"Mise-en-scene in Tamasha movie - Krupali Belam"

everyone, welcome to my channel. In today's video I am going to talking about what is film study and what is mise-en-scene in film study. So for explain that I take an example of movie Tamasha, which is directed by Imtiaz.
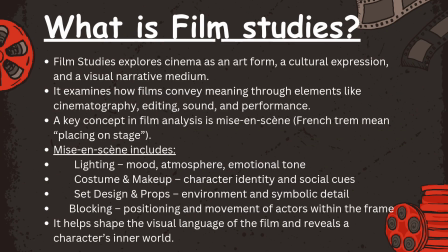(0:19)
So let's begin. So let's discuss what is film studies and mise-en-scene. So film study explores cinema as an art form, a cultural expression and visual narrative medium. It examines how film conveys meaning through elements like cinematography, editing, sound and performance.
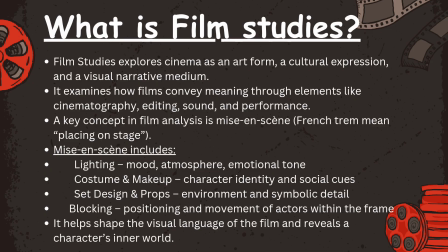(0:36)
A key concept in film analysis is mise-en-scene. This is a French term, means placing on stage. So let's understand what is mise-en-scene. So mise-en-scene include lighting, which reflect mood, atmosphere and emotional tone of character.
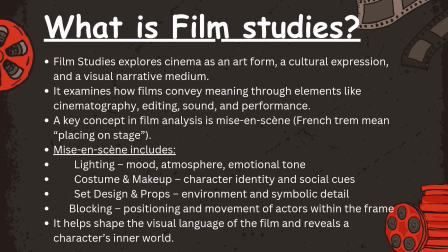(0:49)
Costume and makeup, which reflect character's identity and social cause. Set design and props, which reflect environment and symbolic detail. Blocking, which reflect positioning and movement of actor within the frame. So it helps to shape a visual language of the film and reveals a character's inner world.
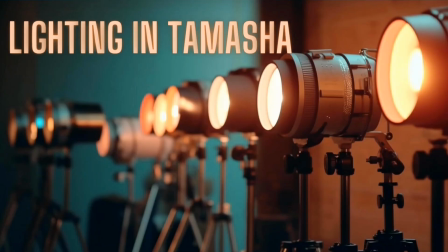(1:07)
So now let's talking about lighting in Tamasha.
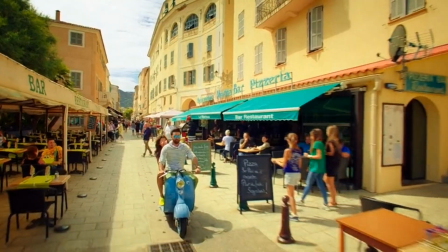(1:10)
So in Corsica, lighting is bright, warm and vibrant, evoking a sense of freedom, playfulness and unreality.
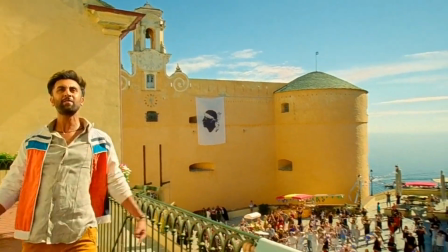(1:18)
It's almost dreamlike, a fantasy space where Ved lives without societal judgment.
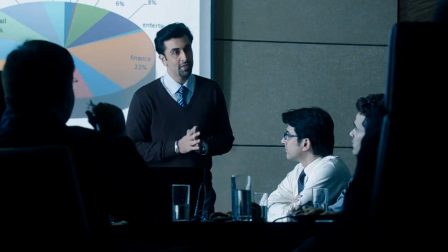(1:23)
In contrast, once Ved returned to his routine life, the lighting turns cold and flat.
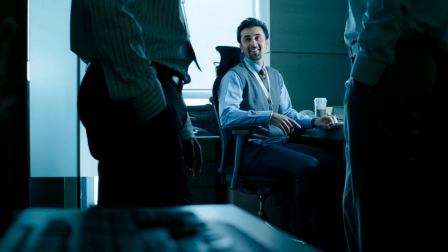(1:28)
The harsh whites and grey of his office scenes emphasize the mechanical repetition of his existence.
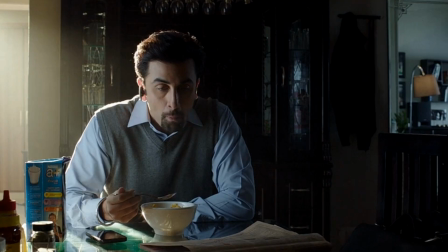(1:35)
There is no shadow, no contrast, just uniformity, reflecting Ved's suppressed individuality.
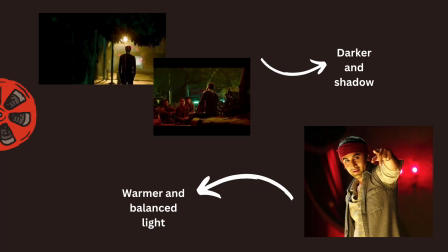(1:41)
During Ved's emotional breakdown, especially the scenes where he confronts his inner turmoil,
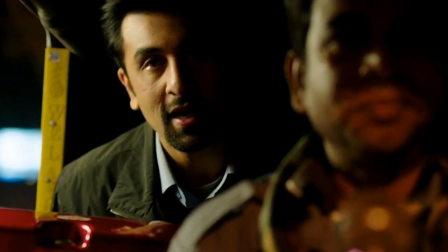(1:46)
the lighting becomes darker, often with chiaroscuro effects, dramatic contrast of light and shadow.
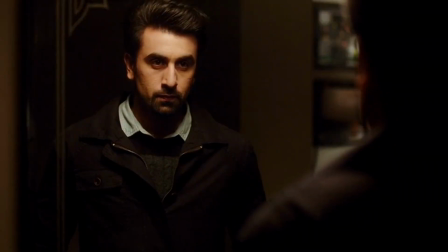(1:52)
Its visual style reflects inner conflict in disorientation.
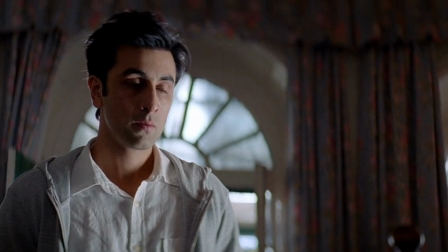(1:56)
Finally, as Ved accepts his true self, we return to warmer, balanced and light, suggesting integration, clarity and a reclaimed sense of self.
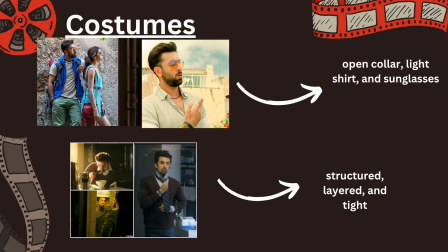(2:04)
So now let's discuss about costumes in Tamasha. So in Corsica, Ved wears freedom, quite literally.
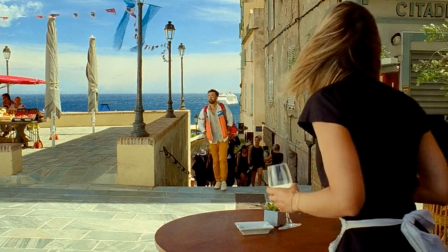(2:11)
His open collar, light shirt and sunglasses tells us this is a man momentarily unburdened by rules.
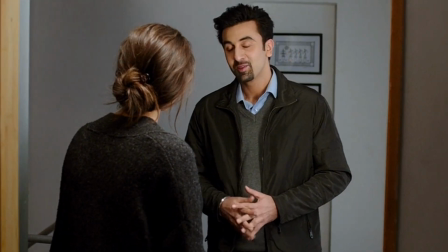(2:18)
The costumes flow with the playful energy of performance. He is a storyteller, not a software engineer.
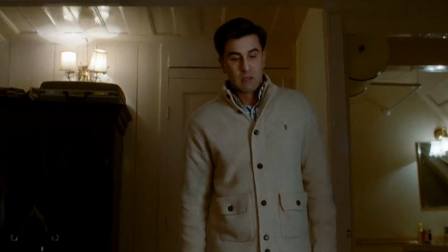(2:24)
So when he back in Delhi, the clothes shift, structured, layered and tight.
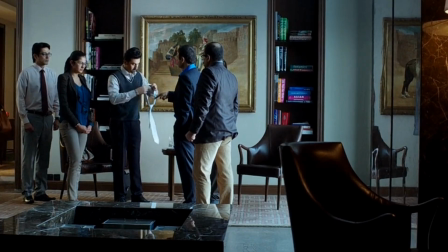(2:30)
The costume traps him in corporate uniformity, showing how identity gets folded into function.
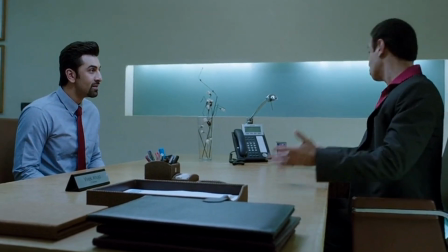(2:35)
He is no longer Ved, the performer. So now let's move on set design on Tamasha.
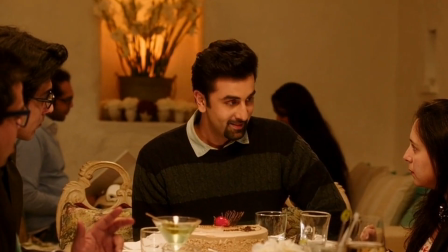(2:41)
So in Tamasha, set design doesn't just create a backdrop, it becomes a psychological landscape reflecting Ved's eternal journey.
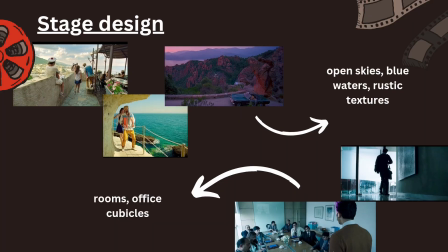(2:48)
Every wall, every street, every open or closed space silently echoes his search for identity. In Corsica, mise-en-scene plays with light and space. The absence of rigid structure, physical and social, allows the character to act, not be.
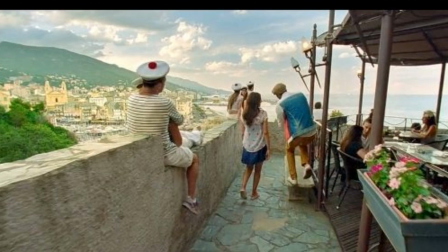(3:03)
It's like a dream sequence grounded in playful surrealism. The real world is left behind and imagination takes center stage.
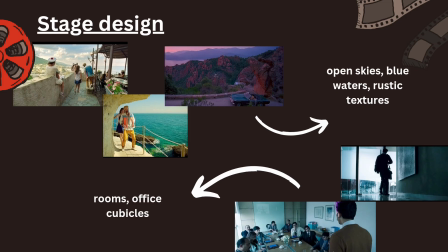(3:12)
The set in Delhi is a box, quite literally. Everything's boxed in.
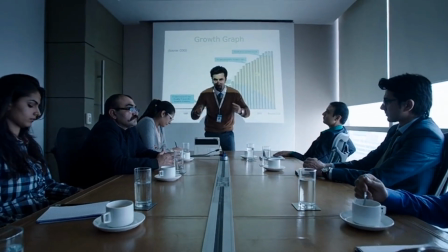(3:17)
Rooms, office cubicles, even Ved's own body language. His home feels emotionally sterile.
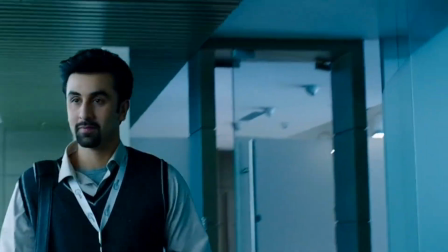(3:23)
Hallways stretch and so now let's see that what is props show us in movie.
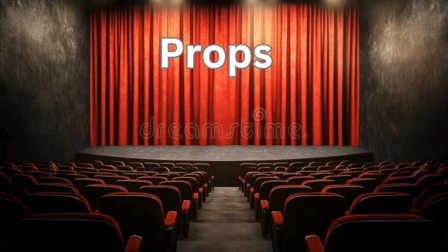(3:28)
So in Tamasha, red tie worn by Ved, it isn't just part of Ved's corporate look.
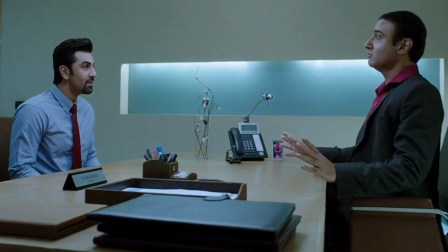(3:34)
It's the nose of expectation, a tightly wrapped prop that jokes his inner storyteller.
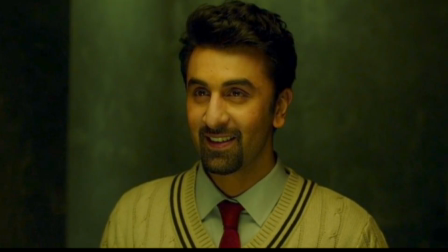(3:40)
The tie represents the mask he wears to fit into corporate world, where creativity bows down, deadline and moment he takes it off.
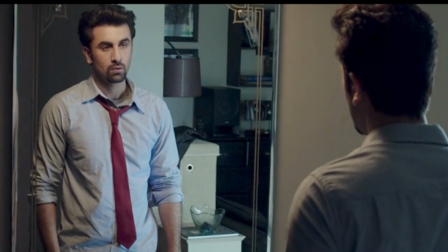(3:49)
It's not just fabric, it's rebellion.
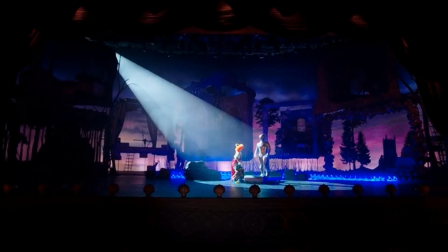(3:52)
In puppet function as symbolic mise-en-scene, a visual metaphor for Ved's performative identity.
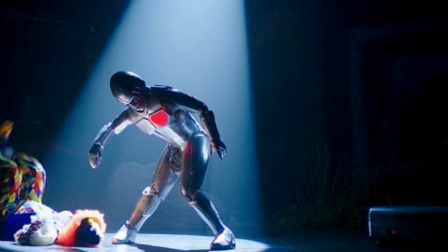(3:58)
It foregrounds of control, suggesting his character playing out script written by society. A clock operates a diegetic prop that enforces the rigidity of time.
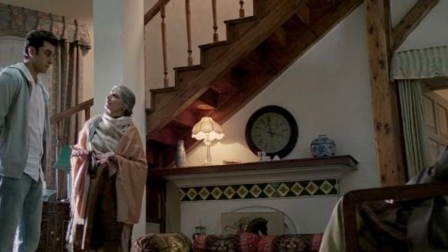(4:09)
It becomes a symbol of temporal pressure and mechanized routine.
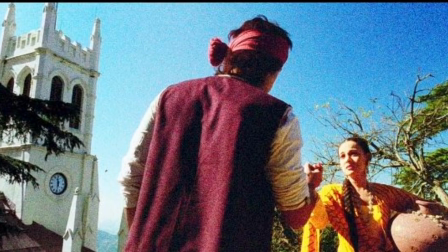(4:13)
Ved is trapped in emphasizing conflict between structure and spontaneity.
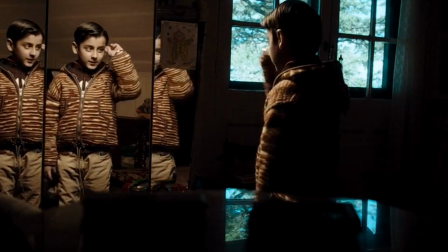(4:18)
In Tamasha, mirror, it isn't just background object, it's a carefully placed prop that reflects Ved's internal conflict.
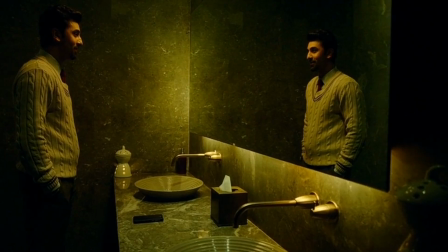(4:26)
In several key scenes, he is seen starting into a mirror, not to check his appearance,
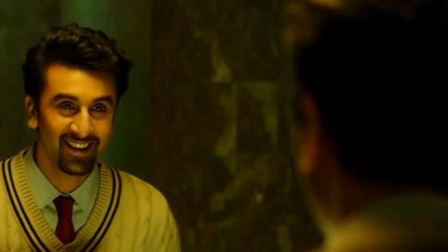(4:31)
but as if confronting a version of himself he doesn't recognize.
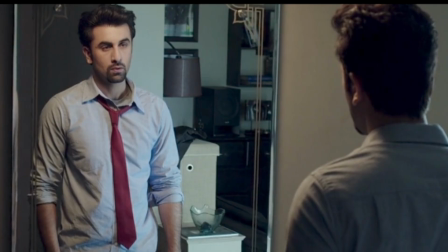(4:36)
These moments are quiet but loaded. The mirror becomes a space of questioning, reflection, and eventually realization. It's simple prop,
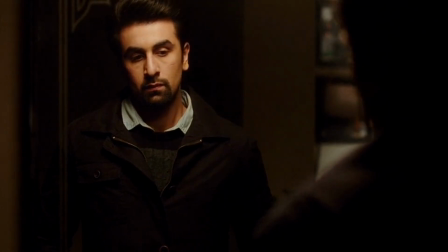(4:44)
but it helps the audience visually engage with the idea that Ved is split between person he is and person he performs.
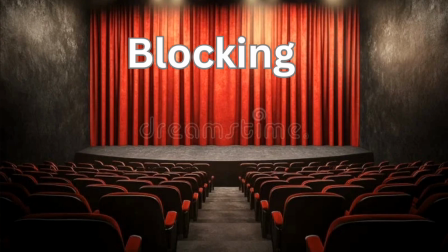(4:52)
So let's now discuss about blocking. So notice how distance speaks volume here in this image.
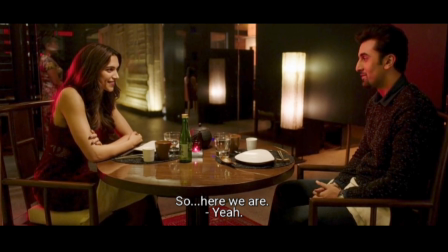(4:58)
Ved and Tara sit apart, the table forming a wall of unsaid emotions. Blocking here turns into emotional geography. Wide shots captures isolation in middle of reunion. Their body language is frozen, unlike Corsica, where blocking forward like a dance.
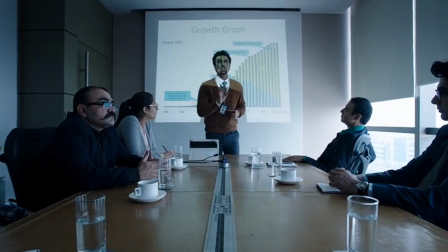(5:15)
In the corporate scenes, blocking reinforces Wade's imprisonment.
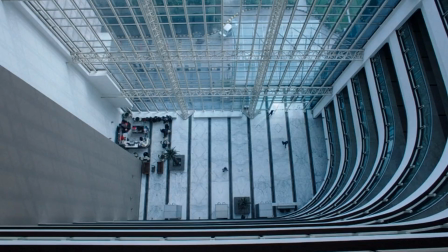(5:19)
He is boxed in literally, trapped between cubicle walls, surrounded by silence and symmetry.
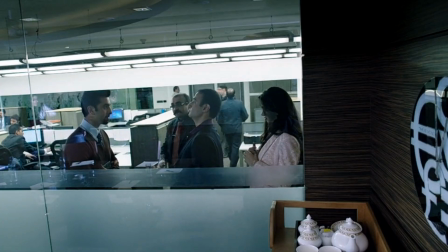(5:25)
His stillness is louder than speech. Blocking doesn't just frame his body, it cases his soul. So this is my understanding of mise-en-scenes in Tamasha. Thank you for being with me till the end.